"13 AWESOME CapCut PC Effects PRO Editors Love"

It's a small detail, but it makes your video feel fast-paced and professional. This one's fun. Object tracking.
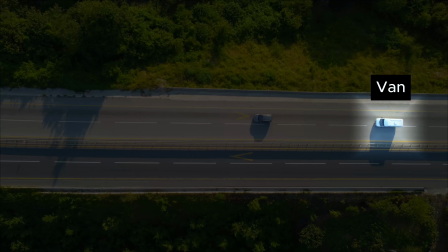(4:16)
It's how editors make text or stickers follow a moving object perfectly, like a name label that follows someone walking. Now, here's how to achieve this in CapCut.
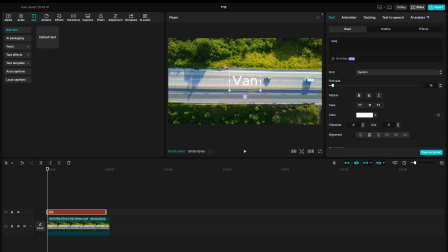(4:26)
Drag a text or sticker to a layer above your video, tap on your text or sticker, select tracking at the top right corner, motion tracking. We adjust this yellow rectangle to cover the person or object you wish to track.
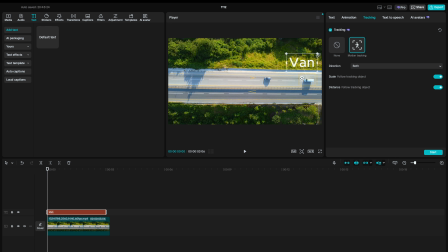(4:39)
Also, reposition your text or sticker where you want it. I prefer to leave the direction at both, scale and distance on, then hit start. Boom, that's how I do it. The text now follows my object. Now it looks advanced, but CapCut makes it super easy.
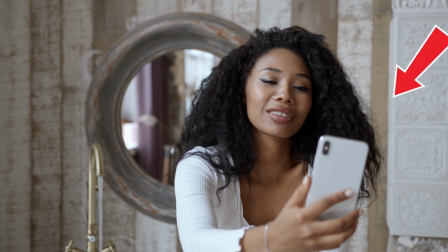(4:54)
Use it to highlight products, track movement, or add motion callouts in your edits.
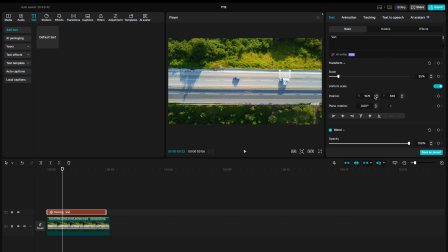(4:59)
Pro tip: add a shadow or background behind your text so it stands out. This one's ridiculously simple, but instantly levels up your edit. Cinematic black bars.
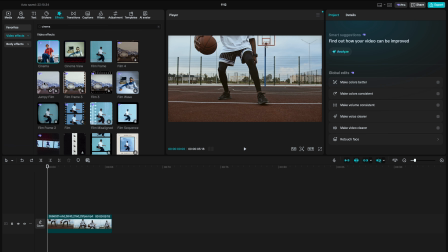(5:12)
Here's how to do it. Click on Effects and search for Cinema. Drag the cinema effects to a layer above your video layer, stretch it across your timeline.
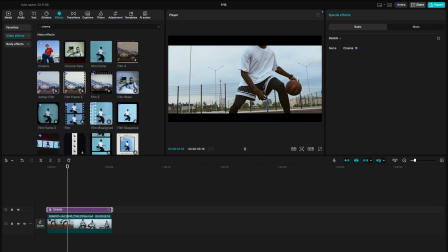(5:20)
That's literally it. Just look at the difference. Your footage suddenly looks like a movie trailer. You can use the Y position to reframe in case it cuts out a part of your video that you don't want to be cut out. One of my favorite beginner to pro upgrade. Text behind your subject.
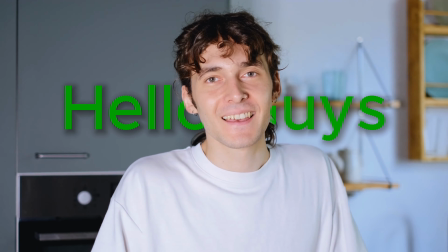(5:39)
You've seen this in travel vlogs and talking head videos where the text looks like it's part of the scene sliding behind the person.
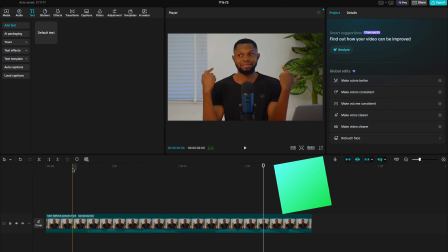(5:46)
Just how to do it in CapCut step by step. Duplicate your clip by holding Alt for Windows or Option for Mac.
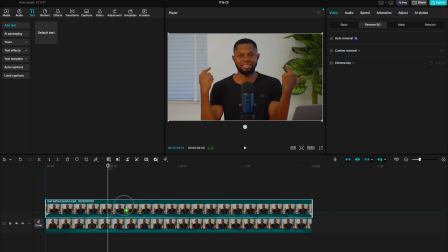(5:52)
Click and hold, then drag to a layer above, making sure it aligns perfectly. Select the top clip, go to Video, remove BG, select Auto Removal to remove the background.
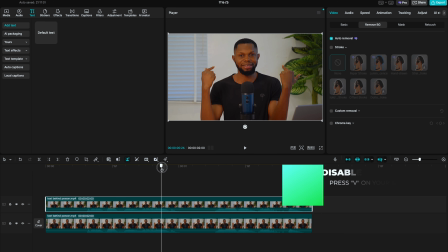(6:04)
Select the lower clip and tap on V on your keyboard to disable it, just so we can be sure it's done.
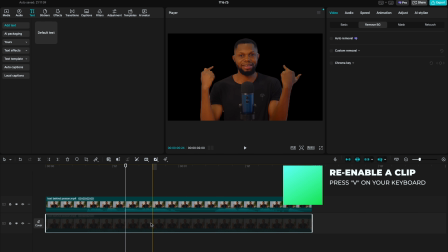(6:10)
Now that we know it's done, let's reactivate it by tapping on V again. Tap on text and drag the default text in between both clips.
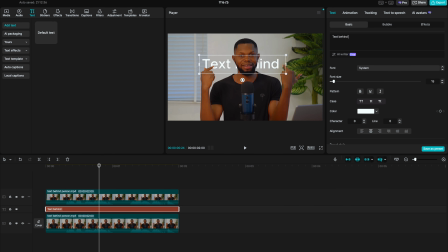(6:18)
Type your text and customize it. Boom! That's how I do it. The text sits right behind me. To make it extra clean, add a little shadow. It helps it blend with your footage. And one final thing, add motion to the text to make it even better.
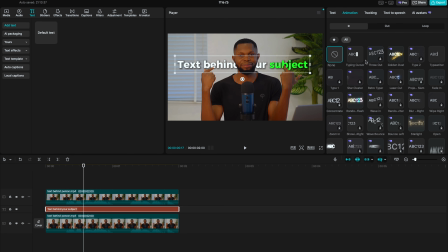(6:34)
To do that, select the text, click on animation, then choose any of the options that fit your video style.
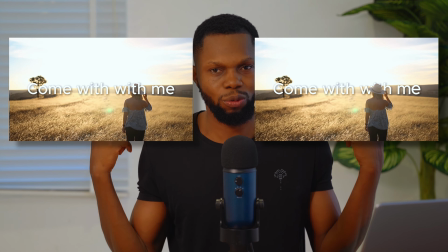(6:40)
Now compare these two, which appears more professional. Next, smooth zooms. This is the difference between a flat, static video and something that feels alive.
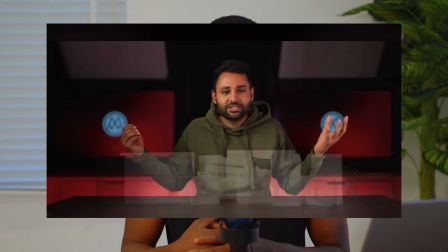(6:54)
Nearly every pro YouTuber uses this technique. It's subtle, but it adds rhythm to your videos. Use it in talking head shots, product demo, or to emphasize a reaction.
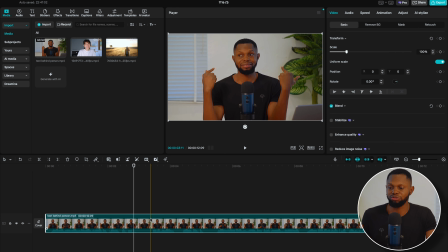(7:04)
Here's how to create it in CapCut. Tap your clip, drag your playhead to the part where you want the animation to start. Under the video section, Basic, hit that little diamond icon just beside Scale to add a keyframe. Move your playhead to where you want the animation to end, usually 15 to 20 frames ahead.
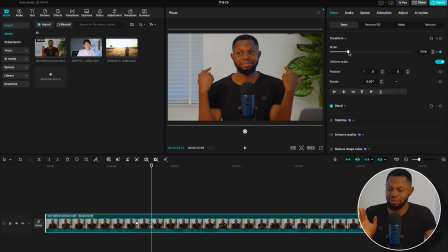(7:21)
Bump up the scale to around 110%. Play it back. Now you've got a clean zoom in. Reverse it for a zoom out. Pro tip: ease the motion to make it look even more professional.
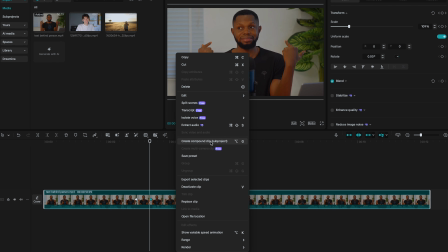(7:32)
Right click on the clip, click on Show Variable Speed Animation.
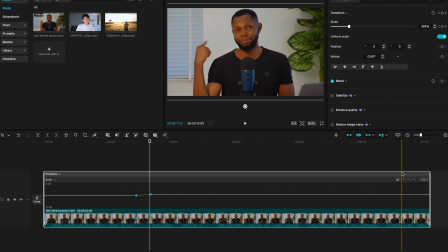(7:36)
Select the keyframes, then click on the graph icon and select the cubic ease. This ensures a smoother zoom effect. Just don't go crazy with the zooms, it's not a roller coaster ride. This one's a lifesaver, especially if you're working with clips that feel a bit too still.
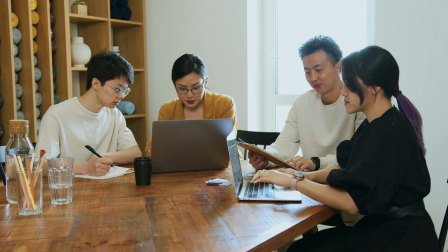(7:55)
Because nothing screams beginner edit than completely static footage, unless that was your intention.
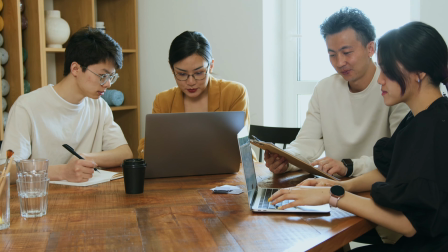(8:01)
You can fake camera movement so well that your viewers will swear you used a gimbal, a slider, or even a real camera operator. This technique is very simple. We'll also be using keyframes for this.
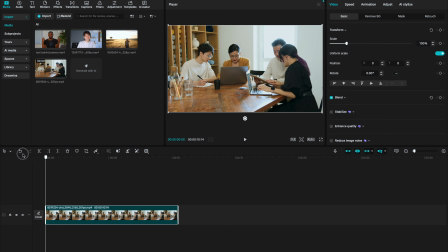(8:13)
Here's how it works. Add a keyframe for transform at the beginning of the clip.